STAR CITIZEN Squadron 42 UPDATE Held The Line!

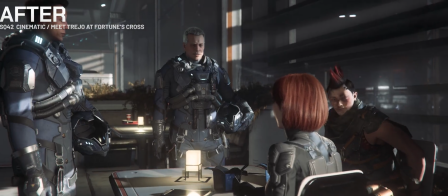884s Well, this is ridiculous. How so?
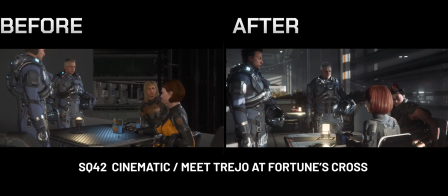887s
We are now able to adjust our shot composition to final cameras thanks to recently crafted space vistas and level art being content complete now.
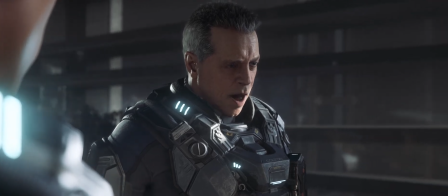895s It'd be nice to know how much of a shitstorm we're flying into. More like a hellstorm, Blue.
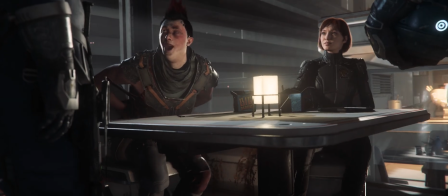900s One you ain't gonna fly out of. Shut up.
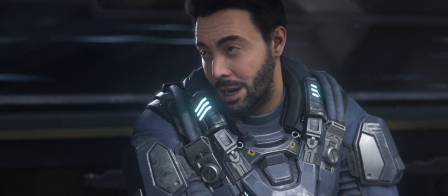903s Now, I hadn't seen another ship that wasn't trying to kill me in days, let alone a hauler, let alone a Jean.
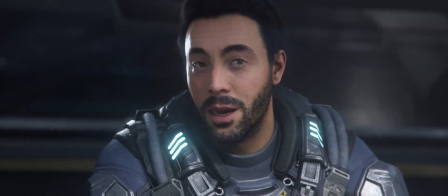910s So you can imagine my surprise.
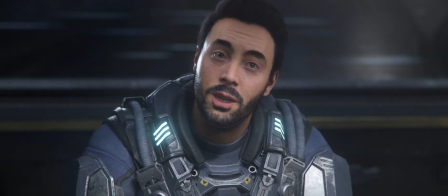912s
Detailed lighting passes can be done on hero sequences so we can show our cast and convey their emotions in the best light possible.
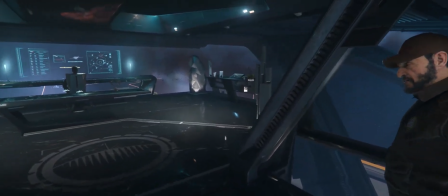919s
And we're making sure our cinematics are triggering as fluid as we can craft them, so they form a coherent concerto with the rest of the player's narrative experience.
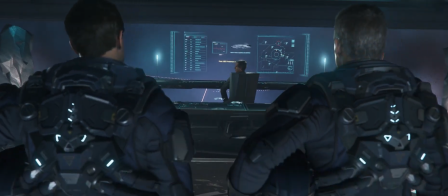929s Mr. Wakefield, this is Lieutenant Commander Colton. Oh, Commander, hey.
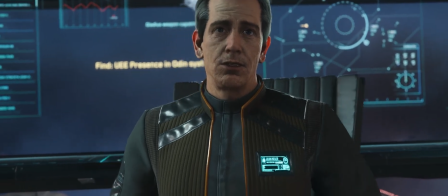935s Julian Wexler, I'm the field manager of this little operation. Welcome aboard the Archon.
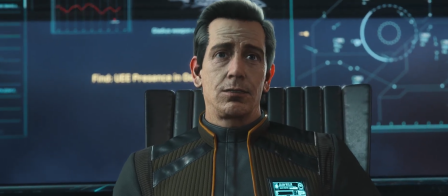940s What brings the Navy to this little corner of the universe? We got you flying with Lieutenant Commander Colton.
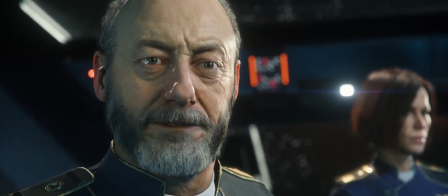946s He's one of our best.
As others will share, this is the most rewarding chapter of development,
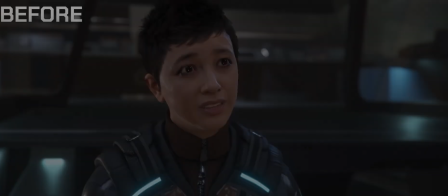951s
which allows us to truly experience the visceral and oftentimes emotional moments that our narrative provides.
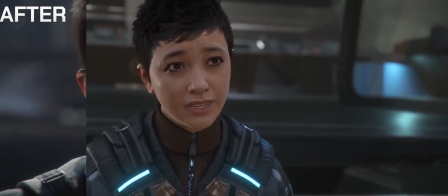960s How did you handle it after Vega?
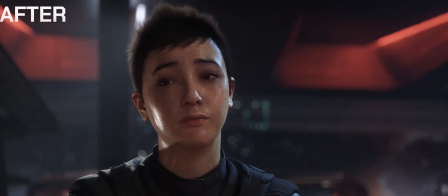966s I'm not sure I handled anything. It helps to remember that stuff like this is supposed to hurt.
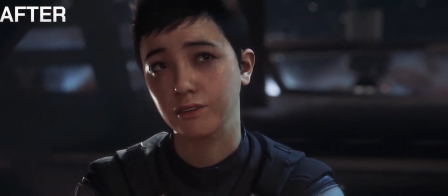977s I've never been good at dealing with problems I can't fix. Well, this is one that you don't have to do alone.
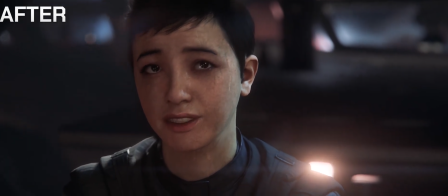988s That's good to know.
For the animation teams, polish phase means refining the social aspects of Squadron 42
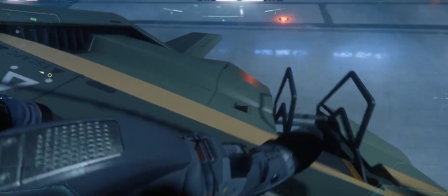998s
that occur between the various missions and getting the behaviors implemented across all of its chapters.
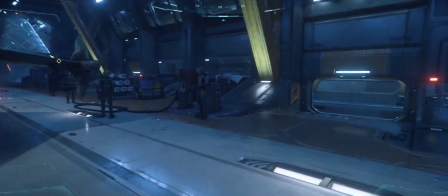1006s
Here we're dialing in the hangar to make it as immersive and believable an experience as possible.
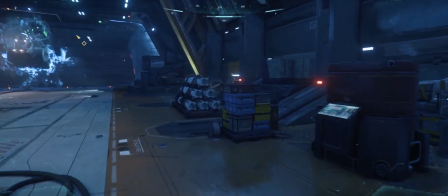1012s That'll do it. Oh, done. Okay. All right. Let's do this.
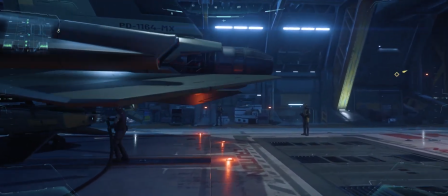1019s I have to switch out some of the interchange front hangar deck. You'll be getting a weird airflow.
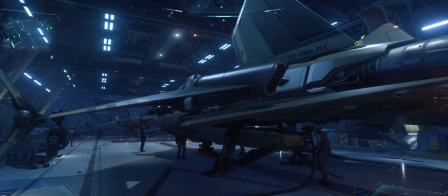1024s Turning out the amount of dump. That's a good
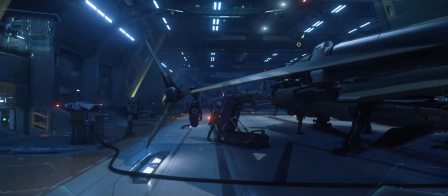1030s thought. What is this?
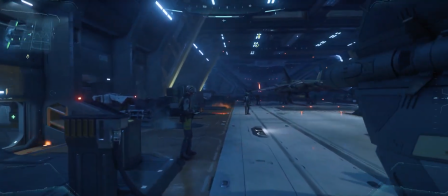1034s I feel better. Anyway.
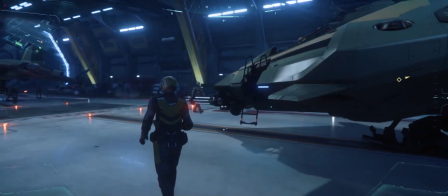1039s
For example, we're launching off a space carrier, but we still ground the feel in real-world actions,
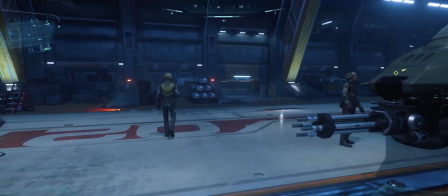1046s
refueling, repairing, and inspecting, and making sure that your next flight mission is a success.
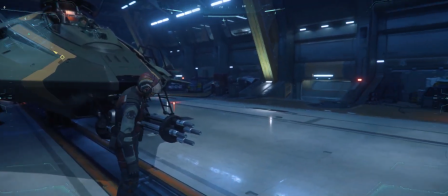1056s
This means we're looking out for pops, hiccups, or awkward transitions,
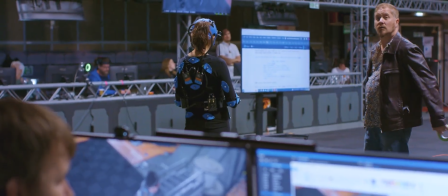1060s
and ensuring that everything flows and looks like all the great mocap performances we've captured.
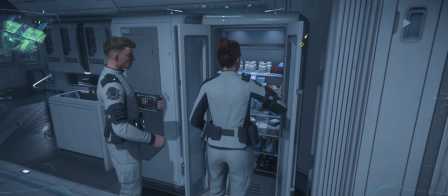1071s Let's ready some extra ice packs out of storage. Whenever gunners are on full rotation, you can always count on at least one of them getting hurt.
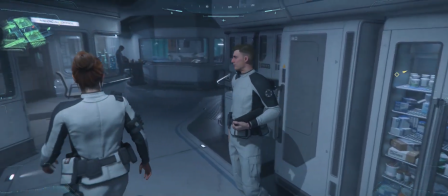1080s
We also have you covered in everyday life. The medical staff work diligently for their patients, whether they're players or crew.
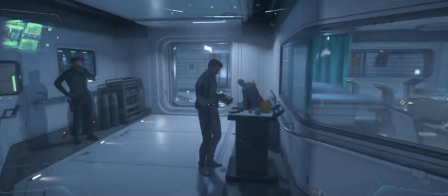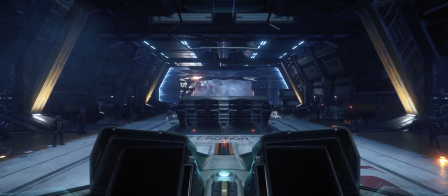1095s
We really want you to feel part of an authentic crew,
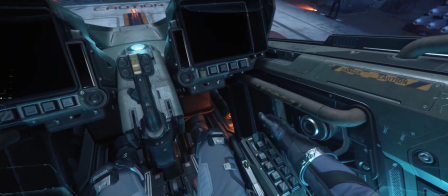1098s
an important part of the UEE Navy in an enormous universe of people going about their everyday lives.
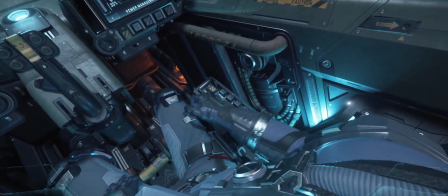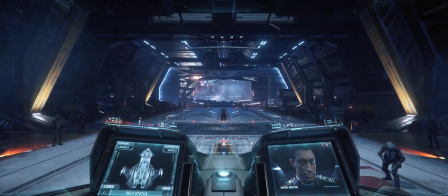1112s Let's go ahead and clear for takeoff. Ground crew, prep bay for takeoff.
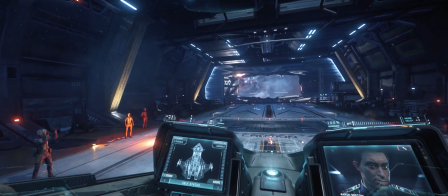1117s Copy that. Hangar, ready for launch. Takeoff approved, Baron 2. You have the ball.